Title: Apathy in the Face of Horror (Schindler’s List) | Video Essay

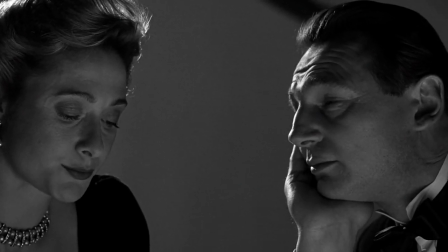499s
He's not anti-Semitic or violent. He sees all people as equals. They're just potential avenues to get rich.
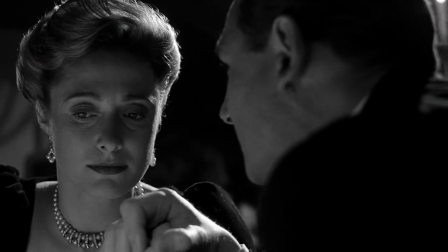506s
Even more so during this time of turmoil.
As Schindler states, and it makes all the difference in the world between success and failure.
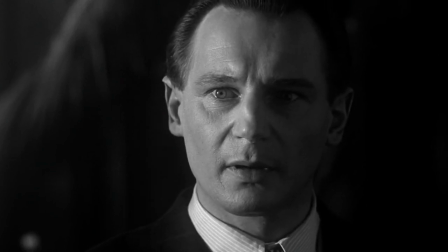516s War.
However, Justice Spielberg uses point of thought to demonstrate the depths of Schindler's selfishness.
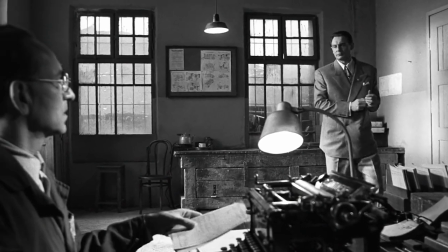523s
He includes this technique two more times through the film to show the disintegration of this worldview established in Schindler's stylistic introduction.
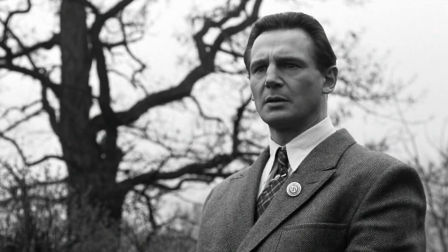530s
The second point of thought in the film happens an hour in,
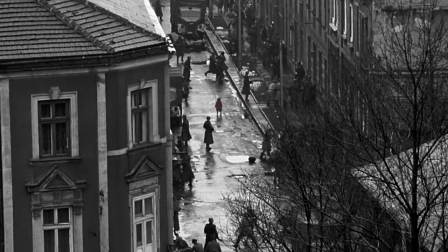533s
when Schindler observes a little girl wandering around the Krakow ghetto as the Jewish people are being murdered and rounded up to be sent to forced labor camps.
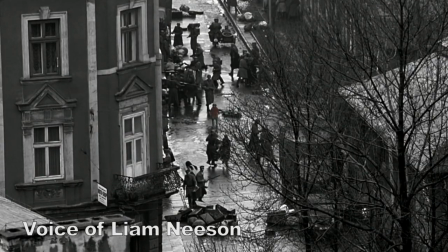542s
Of all the carnage that's happening, he can't take his eyes off this little girl meandering down the street.
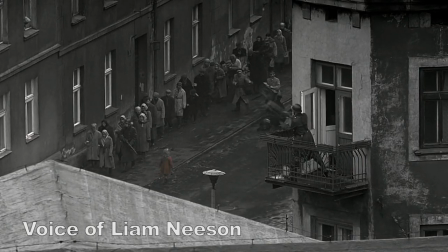548s
He couldn't take his eyes off and wonder why she's not been taken along with everybody else. And of course the answer was, well, she will be taken. May not be in the next few minutes, but she's not going to survive.
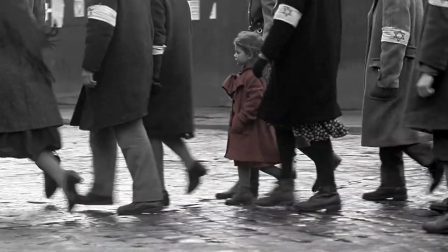560s
This scene may be filmed in a cinema verite slash point of view style,
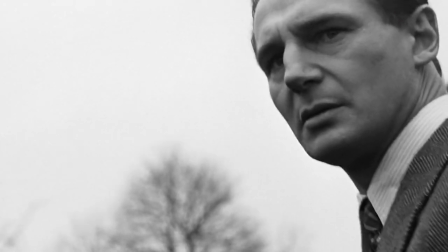565s
but what makes this a distinct point of thought is the use of color in what is largely a black and white film.
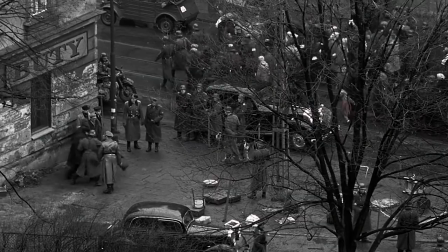570s
Despite the chaos, we focus on what Schindler focuses on, the girl in the red coat.
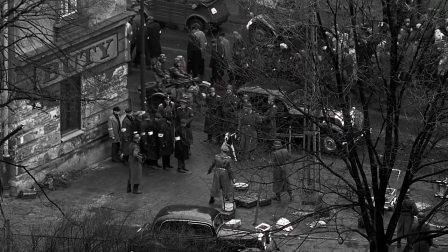575s
This is also the first time in the film that Schindler glimpses into what life is like for Jewish people and what the Nazis are really doing.
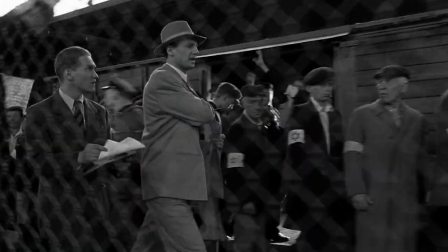583s
He's not hearing about a man with one arm being shot. He's not walking past a cattle car of people going to an anonymous location.
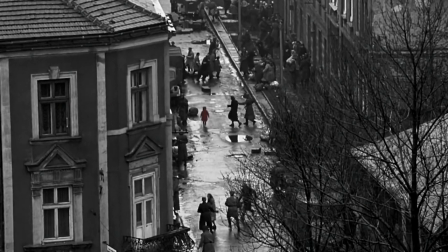589s
He's witnessing first-hand the treatment of people in his care, and in that moment makes a connection with a figure symbolizing the innocence trapped in the brutality.
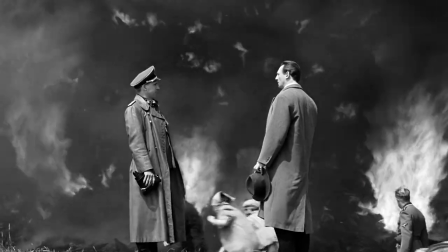599s
He is briefly exposed to the real world. This is built on by the third and final time Spielberg shows us Schindler's point of thought,
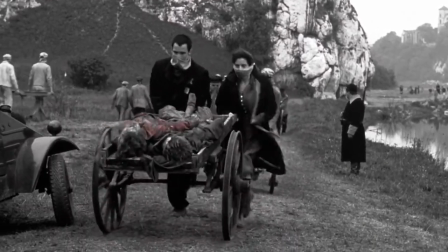606s
when Schindler sees the decomposing corpse of the girl in the red coat being wheeled towards a mass grave of burning bodies.
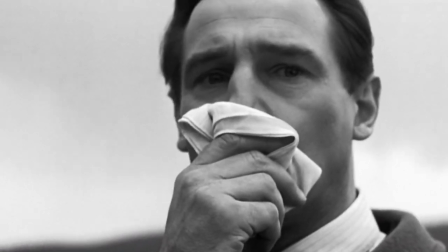613s
At that point, you can see a complete break from that Schindler-first mentality established in the beginning of the film.
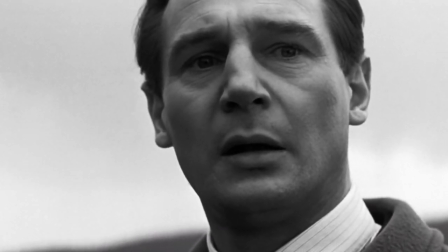619s
His expression goes from apathy to genuine concern and shock.
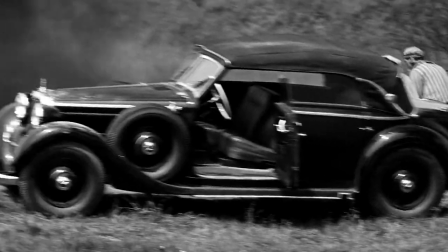623s
This is the second time Schindler is exposed to the sheer carnage of what has been happening under his nose as he continued to profit off the Jewish workers.
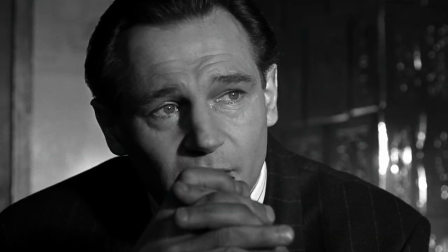632s
This emotional shift is reflective of the viewer's journey while watching the film.
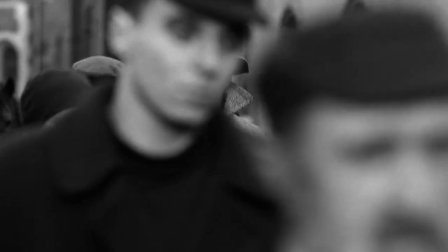636s
Through the movie, Spielberg allows us, the audience, to follow certain faces from the start to the end of the Nazi reign.
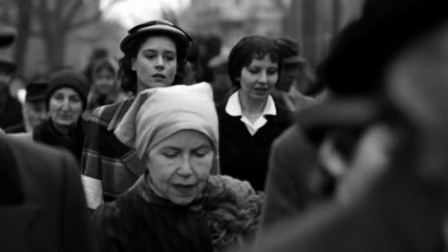643s
With these connections, we're given moments of relief in what is otherwise a bleak experience by seeing these people continue to survive their struggles.
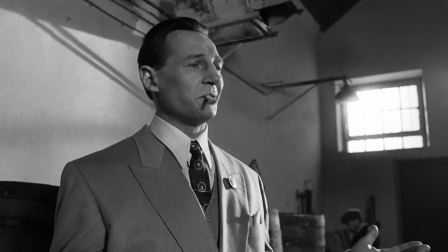652s
Much like Schindler with his factory workers, he almost felt a sense of duty by bringing in people to work for him, saving them from the threat of murder in the work camps.
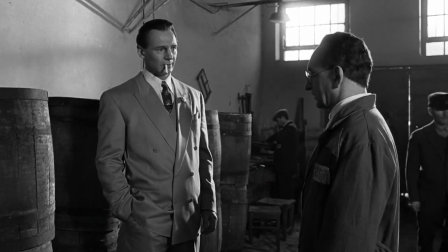661s
Despite his protests, he knew what his factory was.
His place is a haven, didn't you know?
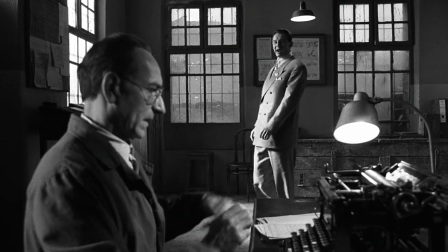667s It's not a factory. It's not an enterprise of any kind. It's a haven for rabbis and orphans and people with no skills whatsoever.
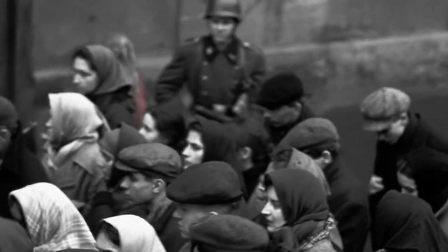676s
But the girl in the red coat represented that nameless face in the crowd, Schindler and us, the audience, have been neglecting.
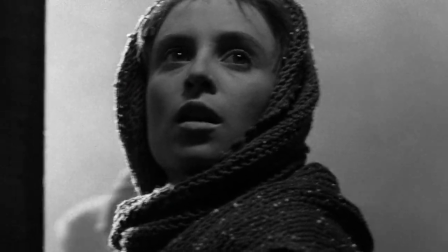683s
Every time we feel happy that someone we know survived, we're forgetting the millions of others that didn't.
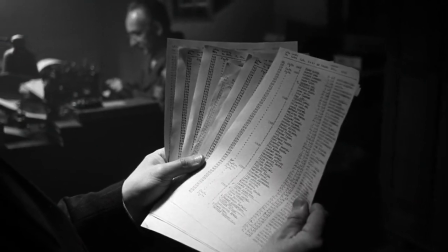689s
This is when Schindler completely abandons his pursuit of wealth and self-fulfillment that has loomed over every previous scene.
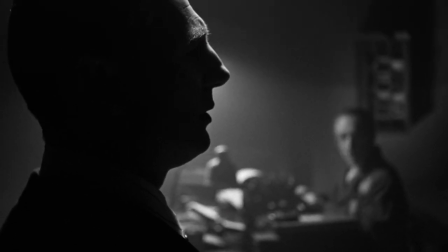696s
This is when he makes his list. It was the final point in his transformation.
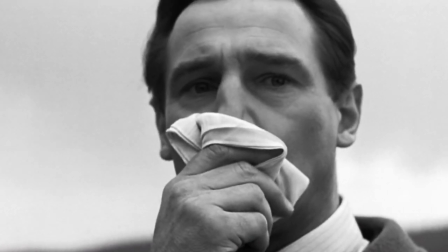700s
This simple scene showed the power of facing difficult truths in dismantling intricate and deeply rooted selfish delusion.
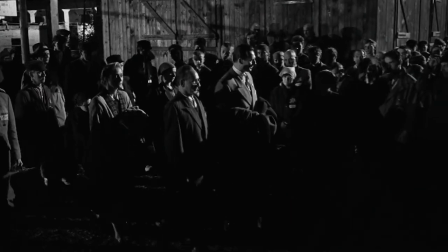708s
Understanding how these milestone point-of-thought scenes played together to showcase Schindler's character arc makes Schindler's final moments of the movie much more tragic.
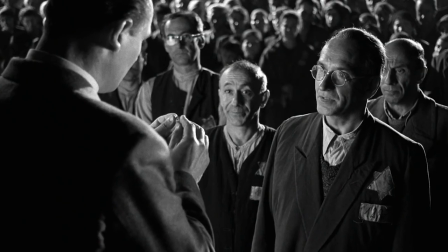717s
In the end, after the people he saved give him a ring engraved with
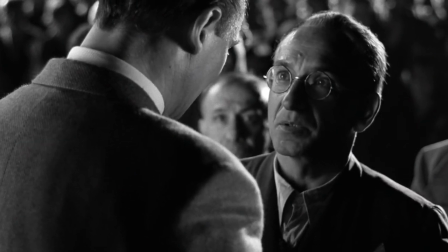725s
Schindler loses the composure he's maintained through the film and laments.
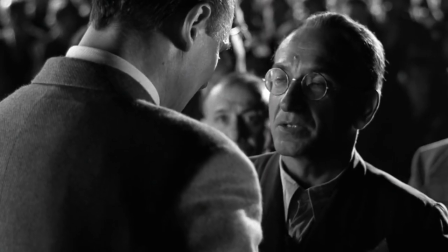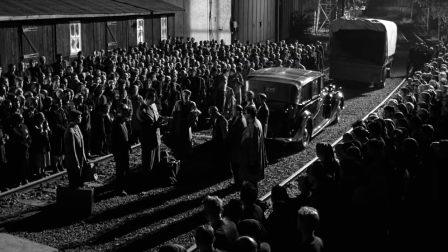736s
As Schindler stands among the 1,100 people he delivered from slaughter, the audience is meant to think that Stern is right.
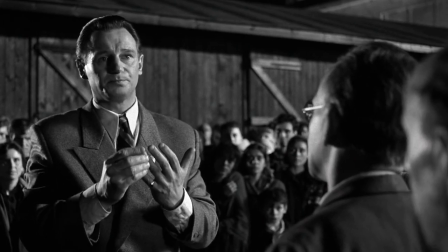744s
Schindler did what he could. He gave everything away.